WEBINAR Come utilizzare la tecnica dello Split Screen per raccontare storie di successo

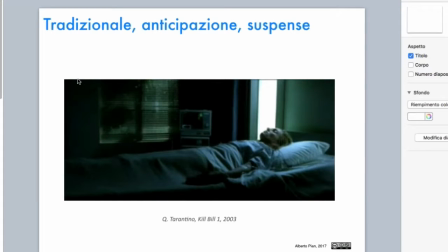(0:11)
Allora, cominciamo con la prima
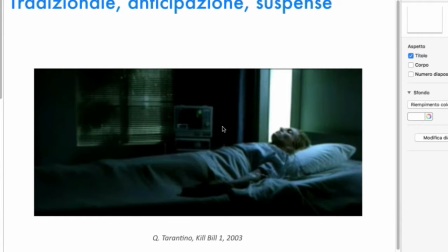(0:18)
proiezione. Ecco qua, io non ripercorro tutto perché avete il filmato su di me, no?
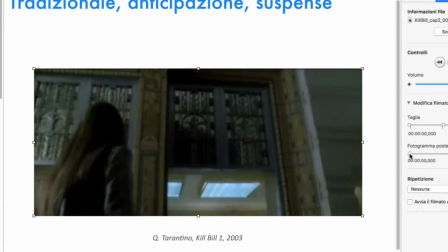(0:26)
Voglio solo mostrarvi scorrendo i dioscorrendo i fotogrammi e quindi rapidamente voglio soffermarvi su alcune
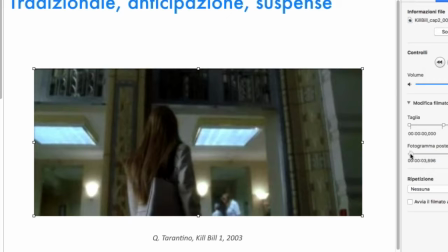(0:36)
particolarità, alcuni dettagli dei diversi modi di utilizzare lo spirito. Qui siamo in Kill Bill 1, un film del 2003 di Quentin Tarantino.
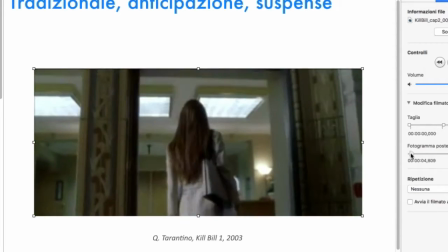(0:49)
Questo personaggio che sta entrando in un ospedale,
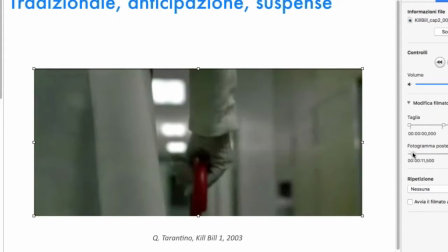(0:53)
lo vedete a scatti, ma io stesso lo faccio muovere a scatti, non ci interessa adesso la continuità.
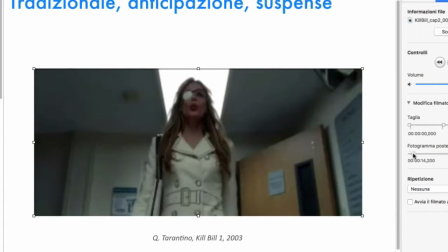(0:59)
Notate il dettaglio della mano, poi una ripresa con la telecamera dal basso verso l'alto.
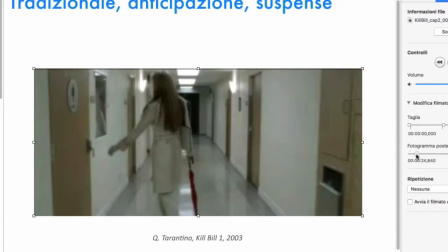(1:10)
Ho messo all'ordine del giorno un webinar che riguarda il raccontare attraverso punti di vista diversi. Segnatevelo perché parleremo anche di come fare determinate inquadrature, che comunque
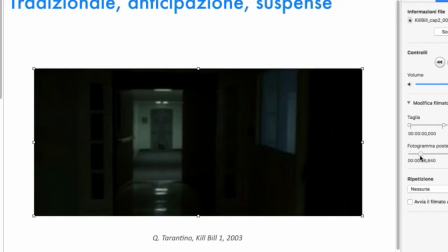(1:27)
lei entra nella stanza mentre la telecamera va avanti perché naturalmente sta preparando lo split.
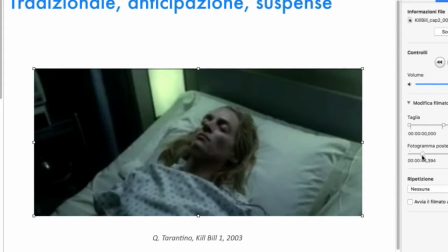(1:34)
Tutto questo è una preparazione allo split, vedete? La telecamera continua mentre la ragazza, adesso torno indietro, è entrata nella stanza.
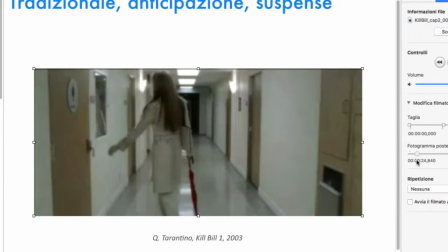(1:43)
Quindi noi abbiamo perso un personaggio, eh? Sono tornati indietro.
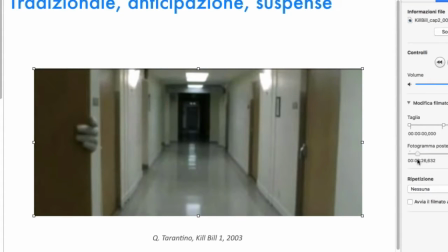(1:47)
Abbiamo perso un personaggio perché entra nella stanza, ma la telecamera procede oltre, cioè che cosa sta facendo?
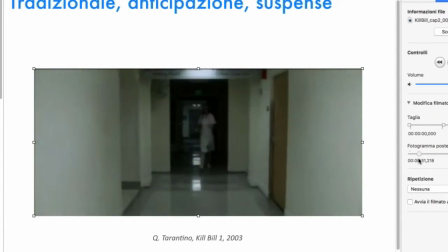(1:54)
Sta cercando di farci capire che cosa succederà.
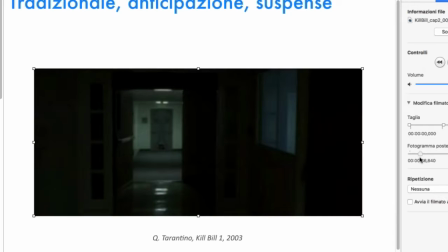(1:58)
Quindi è una tecnica per creare un certo livello di suspense che poi viene anche sostenuto dalla musica.
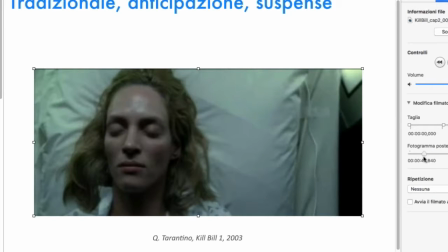(2:07)
Abbiamo una rotazione della camera, una vista dall'alto, con un'inquadratura in cui il soggetto spostato sulla sinistra ha gli occhi chiusi. Il soggetto è spostato sulla sinistra per quale motivo? Perché adesso entrerà lo split, ma anche per un altro motivo, perché
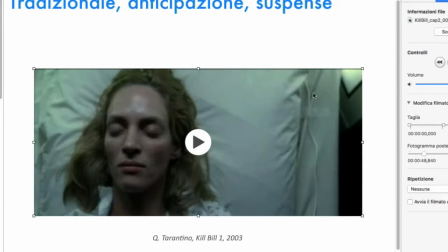(2:26)
l'inquadratura dei soggetti, se sono sulla sinistra o sulla destra dello schermo, e non normalmente al centro, hanno una visibilità, diciamo, compositiva dell'immagine maggiore,
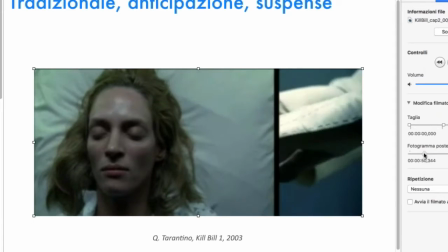(2:41)
più interessante. Quindi adesso vedete inizia lo split.
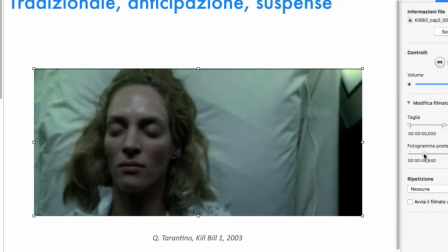(2:44)
Quindi lo split non compare attraverso, per esempio, una dissolvenza oppure con uno stacco netto,
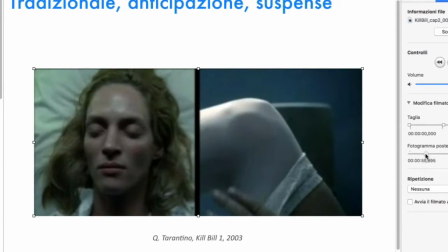(2:52)
appare invece attraverso una tendina. Questa è una tendina che entra, eccolo qua.
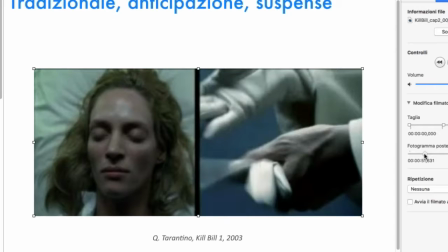(3:00)
Entra e mostra che cosa? Mostra un dettaglio. Quindi qui abbiamo un primo piano molto evidente del viso e qui abbiamo addirittura un dettaglio, quindi sono due campi
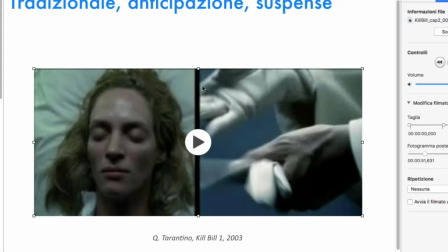(3:14)
molto stretti che non ci fanno comprendere esattamente che cosa sta succedendo, specialmente nella parte destra.
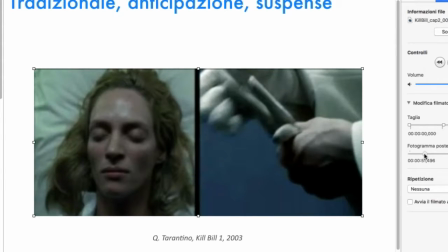(3:22)
A chi appartengono queste mani? Potremmo pensare che appartengano allo stesso personaggio che abbiamo visto prima.
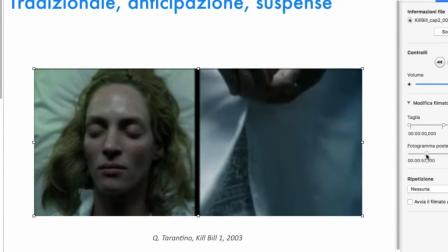(3:31)
Qui si infila le calze, quindi abbiamo un richiamo, diciamo, estetico e sexy anche, è una vestizione.
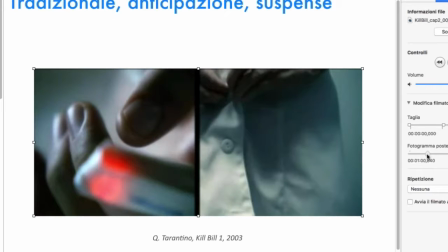(3:38)
Scopriamo che è una vestizione.